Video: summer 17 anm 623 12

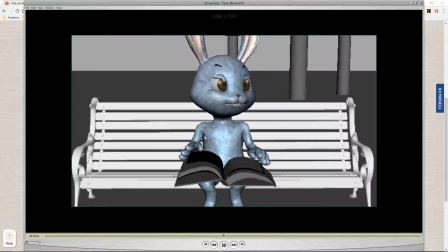It kind of looks like you have some breaths here, kind of the way those shoulders go up and down, which is good.
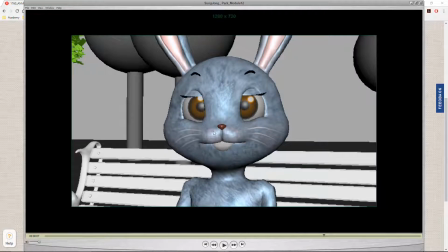Um, and some blinks would really add a lot, maybe like some nose twitches or other facial movements.
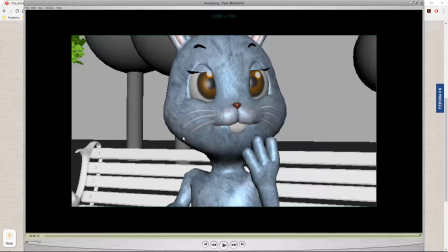So again, good subtle animation, but I would say kind of story and action wise, giving the character a little bit more to do would be an improvement.
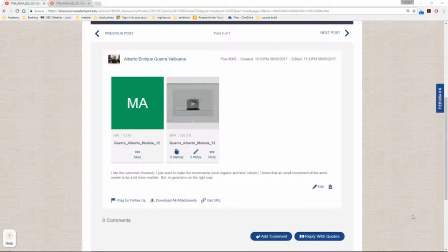Next up is Alberto.
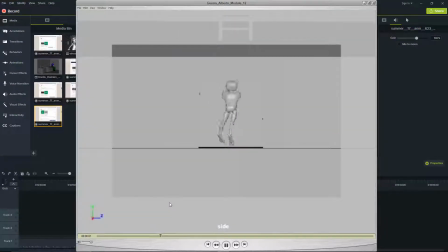Okay. So this is good. It's a complex animation, and there's a lot of good poses going on here, and clearly some attention to reference.
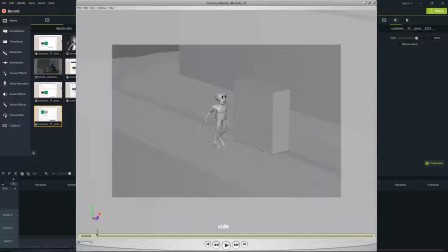First thing is, I think there could be some camera adjustments here. So the angle is generally okay, I think, except that I would tend to leave more room in front of the camera in front of the character rather than behind the character if they're heading in this direction.
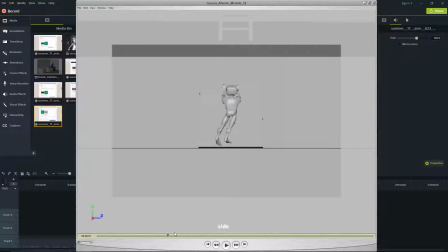And then I don't like this shot. It's very flat. I think part of that's a lighting issue because we lose all detail here, but also it's just a camera angle thing, and maybe come around here to kind of a three-quarter angle view.
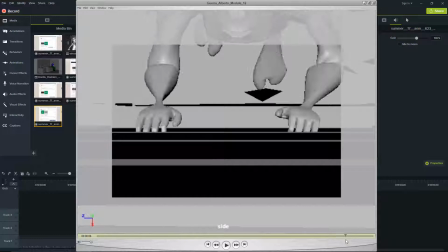And this one's okay just kind of for drama's sake.
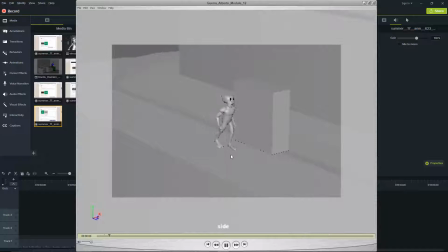It's kind of interesting. A couple issues also are the feet are lifting much too high in those steps, and the feet aren't quite rolling right. They're kind of lifting off the ground okay, but they should be landing on the heel, but they're landing on the toe right now.
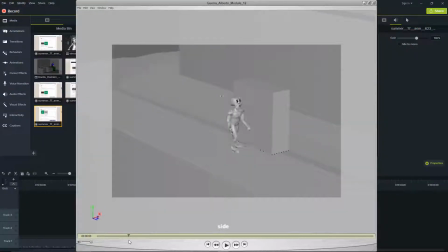Also, when the character turns, both feet are moving at the same time, if you see that. And one should stick while the other moves, and then vice versa. They should not both pivot at the same time.
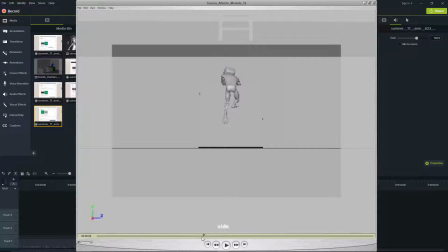Finally, the other kind of I like this sort of jump up and leg swing there. That's kind of really nice looking.
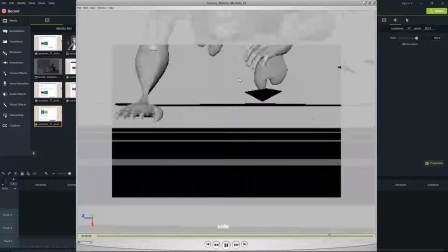But there's this kind of jerky, bouncy thing, and I think a lot of that is just some of the timing is a little too quick in some spots.
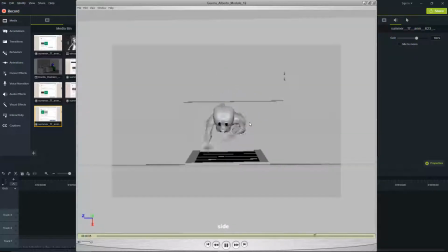But also, we could take a look at the curves and see if we can fix that at all. So let's take a look at this in Maya.
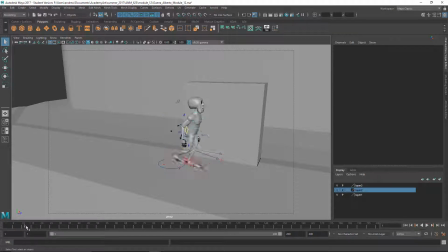I tried opening this in Maya 2015, and I got errors. So I'm looking in 2017. So first here, this is an easy fix.
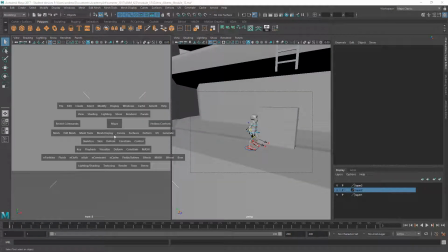Let's do two side by side and get the graph editor.
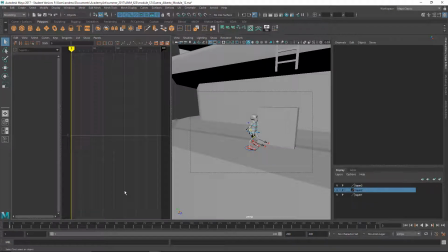Whoops. Sorry, I meant to get the graph editor. Okay. And oh yeah, it's just a
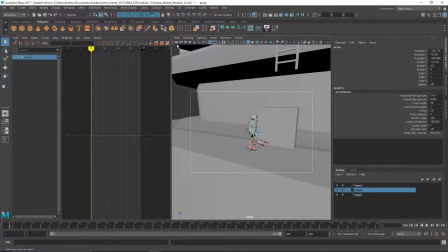Oh, did you animate the perspective camera? Or are we in the wrong camera right now? Or how did you do your cameras? Okay, I don't know.
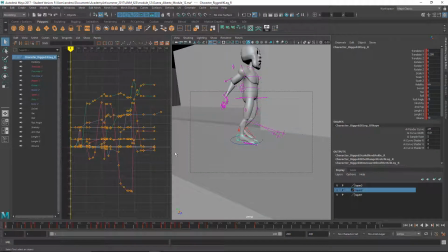So let's take a look at this first. Also concerned with the Y translate here, so
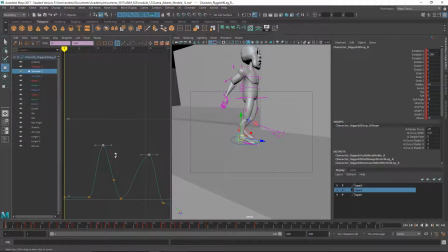I think it's these first two steps. I'll just maybe take this one out. Move these down. Okay, yeah.
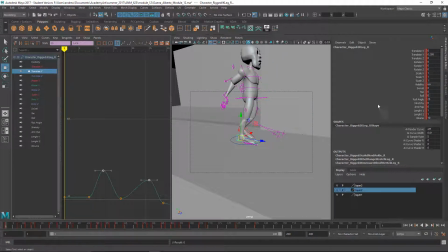And that's... And then the other thing is, I think you're not using the roll thing, it looks like. So what I would do is I would start, I mean, maybe start it here. I've got, do I have auto keyframe on?
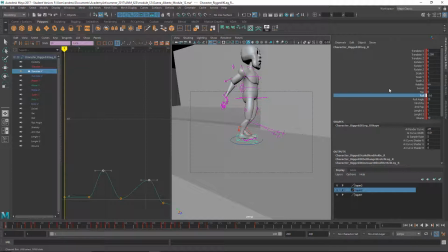And then just over a couple frames, you know, zero that out.